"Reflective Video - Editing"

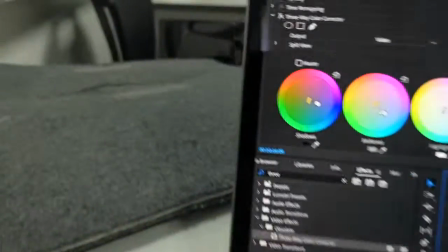So what I've done is I've got the three-way colour corrector up,
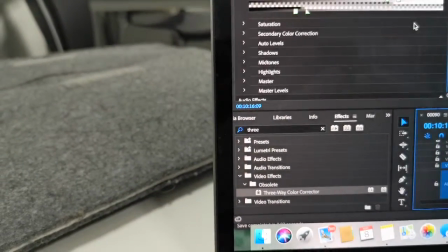exaggerated the blues a bit, and down here I made it so it's a little bit darker.
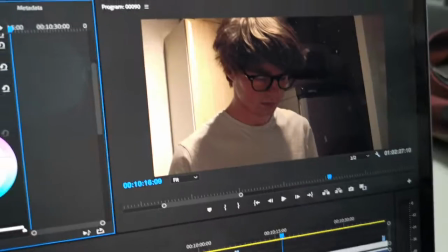If we turn that on, it's a lot better than it was.
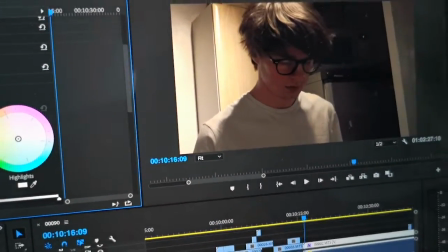It looks a lot colder and a lot darker, and I think it fits better.
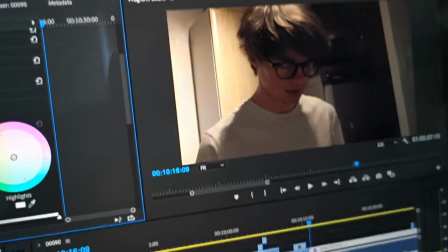And yeah, I learned how to colour correct in one of the
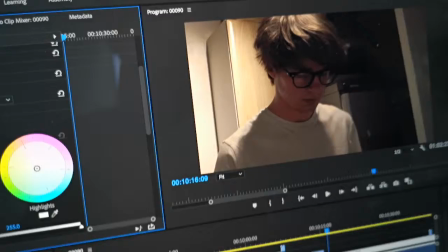workshops last term, so I'm happy that I went to that and it's paid off quite well.
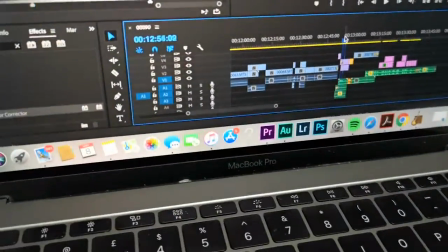For the dream sequence, the first bit, I put in a bit of background noise.
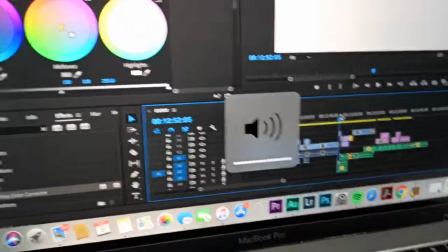If I put the volume on full and play it for you.
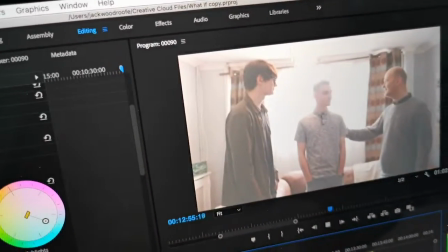George, Sam, do you want to stay for dinner? Oh yeah, that'd be nice.
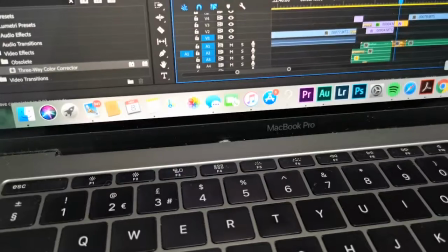And what I basically did was I went on GarageBand, and I don't even know what note it was.
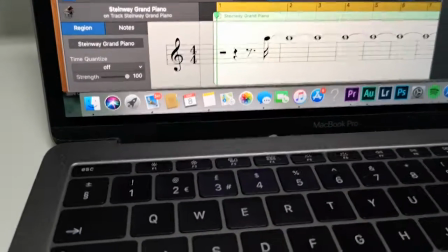I didn't look. I went through the notes and I thought which one would sound best in a dream sequence.
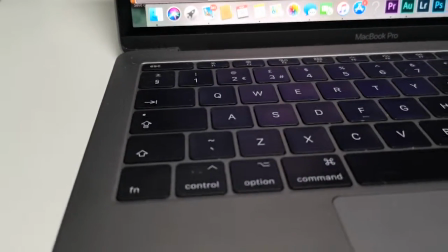And I just held it down with the sustain pedal on, and that was my note.
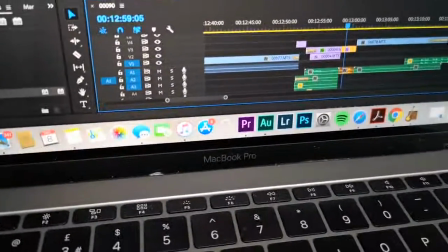When I went on to Premiere Pro, I don't know if this was the most efficient way of doing it,
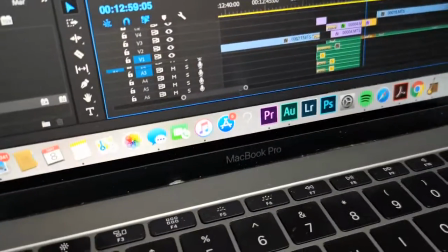but I had 4 of the same thing. And what I ended up doing was I ended up having 2 normal,
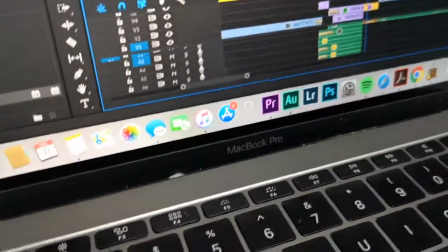and then I reversed the other 2, so it was like going backwards kind of thing.
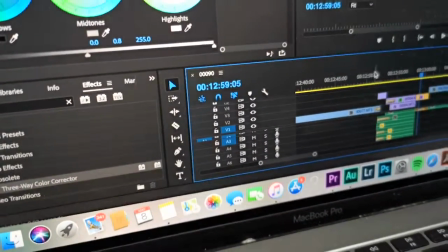And I thought this was quite good, as if you look at when he goes into it,
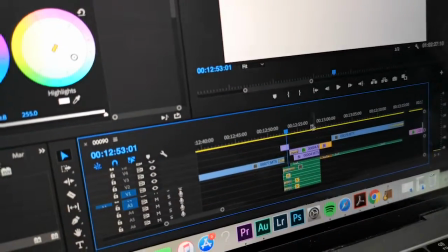it gets louder and then fades down, and when the dream ends, Oh yeah, that'd be nice.
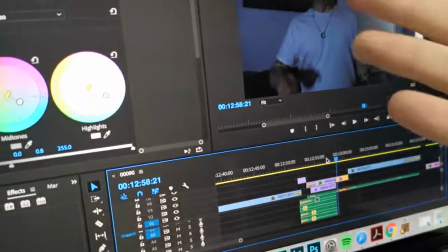it's sort of as if it's building up to something, which is the bad part, which has no music.
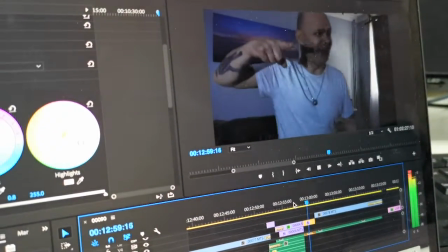You fucking faggot!
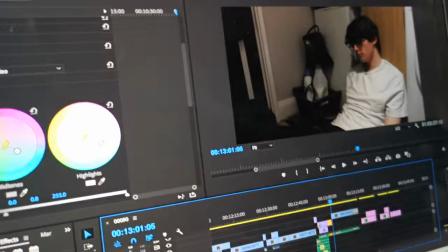And it's something that I like. I think it's better with the sound, and yeah, overall I'm happy with that.